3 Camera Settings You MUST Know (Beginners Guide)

If you're wanting to get started and learn video in 2025, then this is the right video for you, because in this video, I'm going to explain the scary 3-step exposure triangle and make it super easy and super simple.
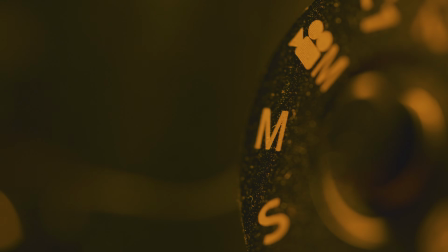I know switching into manual mode and trying to figure out ISO, aperture, and shutter speed can seem like a daunting task, but I'm gonna break it down in this video and make it very simple. And with practice, you're gonna get this in no time. So let's jump in and talk about how to get proper exposure when you're shooting video. First up, let's talk about shutter speed. Shutter speed to me is one of the biggest differences that you have to think about from a different angle when you're doing photo compared to video. So with video, when you think shutter speed, you want to think motion blur. The most commonly used rule for shutter speed when you're doing video is that your shutter speed should be double your frame rate. And your frame rate is just how many frames per second, FPS, that your camera captures when it's doing video.
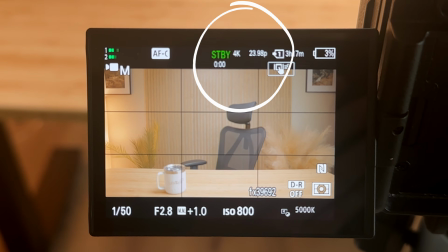The most common being 24 frames per second, just to give that real life look. So if you were shooting at 24 frames per second, your shutter speed would need to be 1/48, because that would be double your frame rate. And if your camera doesn't have an exact 1/48, you can always do 1/50, the closest one. Now, what this double your frame rate rule does is it allows the motion blur to look like it would in person. So if you wave your hand and you wave it in front of your face, you can see that there's some motion blur. Like, it's not, every single thing isn't clear in person when I'm looking at my hand move. So I'm actually going to change the shutter speed on my camera and show you exactly what this does. So we'll start out with how it's set right now, which is 1/50 because I'm shooting in 24 frames.
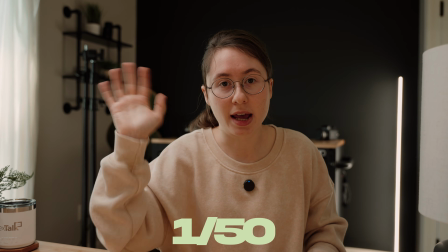So this is what it looks like shooting at 1/50 shutter speed. This is going to look the most natural. This is going to be how we perceive things in real life, how motion blur should look.
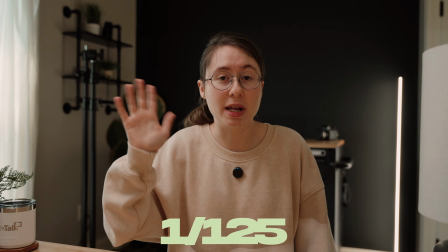Now, this is with a shutter speed of 1/125.
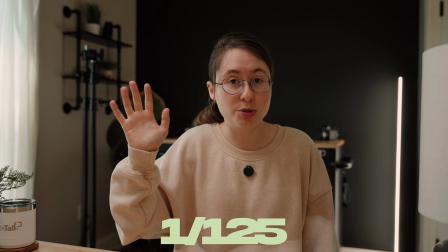So this is going to be faster, it's going to capture the motion more and kind of make it look a little bit more sticky,
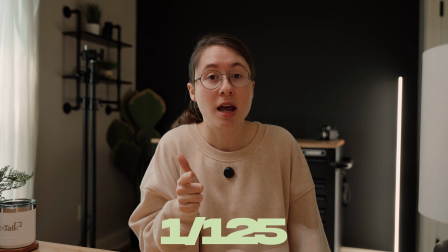not as blurry, not as much motion blur going on. And you should also keep in mind that the more that you increase your shutter speed, the darker your image will become.
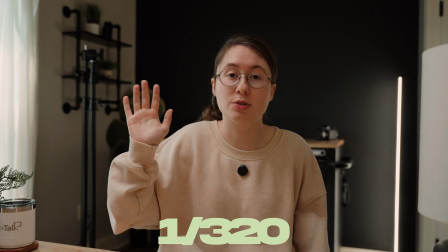Now this is with the shutter speed set to 1/320. You can see that this definitely gives an entirely different look.
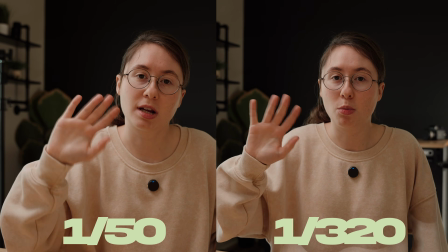It's much more crispy. Almost every motion that I make is a lot more captured, not as blurry as it is when it's at 1/50.
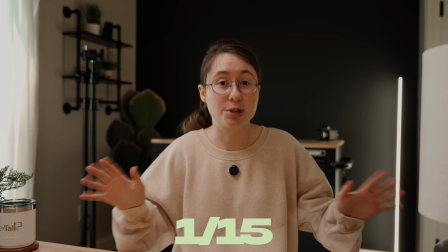And this is what it would look like if you dropped your shutter speed to 1/15.
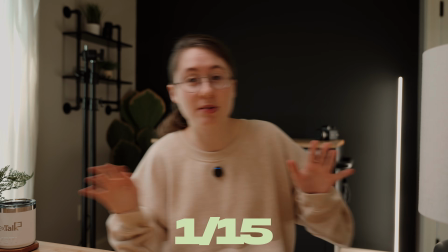So this is too slow, and this gives it almost like a seasick feeling.
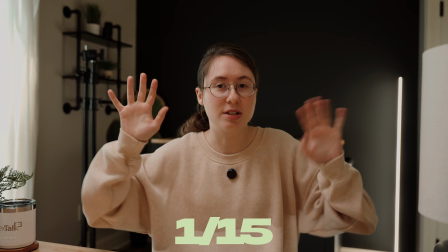There's too much motion blur. You don't actually see this much motion blur in real life.
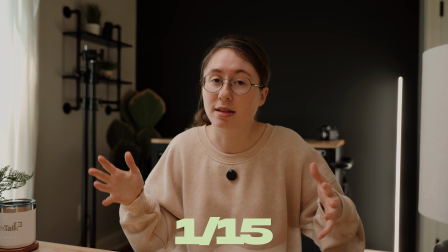So you could use a slow shutter speed like this for a certain effect if that's what you were going for.
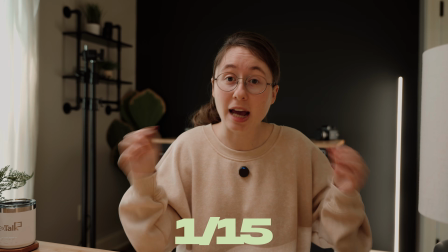The same way you can use a faster shutter speed to capture that motion depending on what you might need for your video.
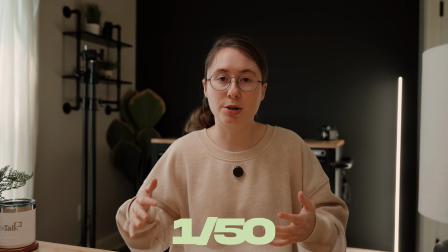But just as a general rule, normally you can set your shutter speed at double your frame rate, and that's going to give you the most natural motion blur.
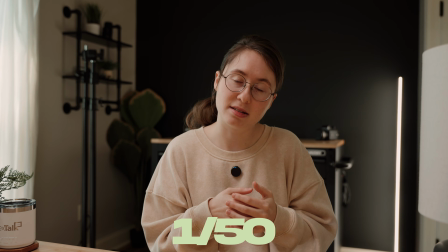We're back at 1/50, and that's going to look the best on most occasions, again, depending on what you're shooting. Now, let's talk about ISO. ISO basically just represents how sensitive your camera sensor is to light. And the easiest way to think about ISO in my mind is to think about digitally turning up the brightness of your image. So basically like adding fake light. You're brightening the image, but you're doing it in a completely digital way. And the main thing to remember with ISO is the higher your ISO is, the more noise and grain it will introduce into your image. And I'll show you an example of this, but first, let's talk about native ISO or base ISO.
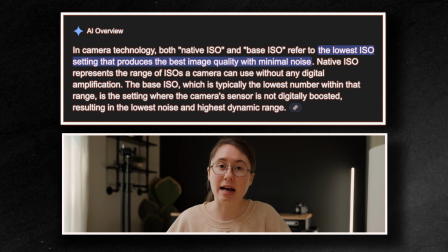Every camera has a base ISO or a native ISO,
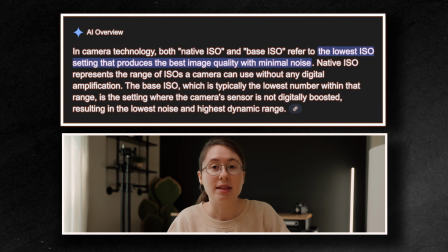and this is basically the ISO that the camera doesn't have to really do any digital work.
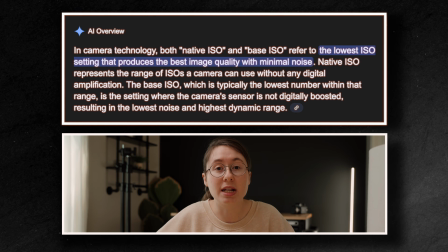So this is going to be the cleanest image that it can produce when you're shooting in, for example, S-Log3, like I'm shooting on my Sony camera. I'm shooting in S-Log3 on the Sony a7C II, so the base ISO is 800 for shooting in S-Log3.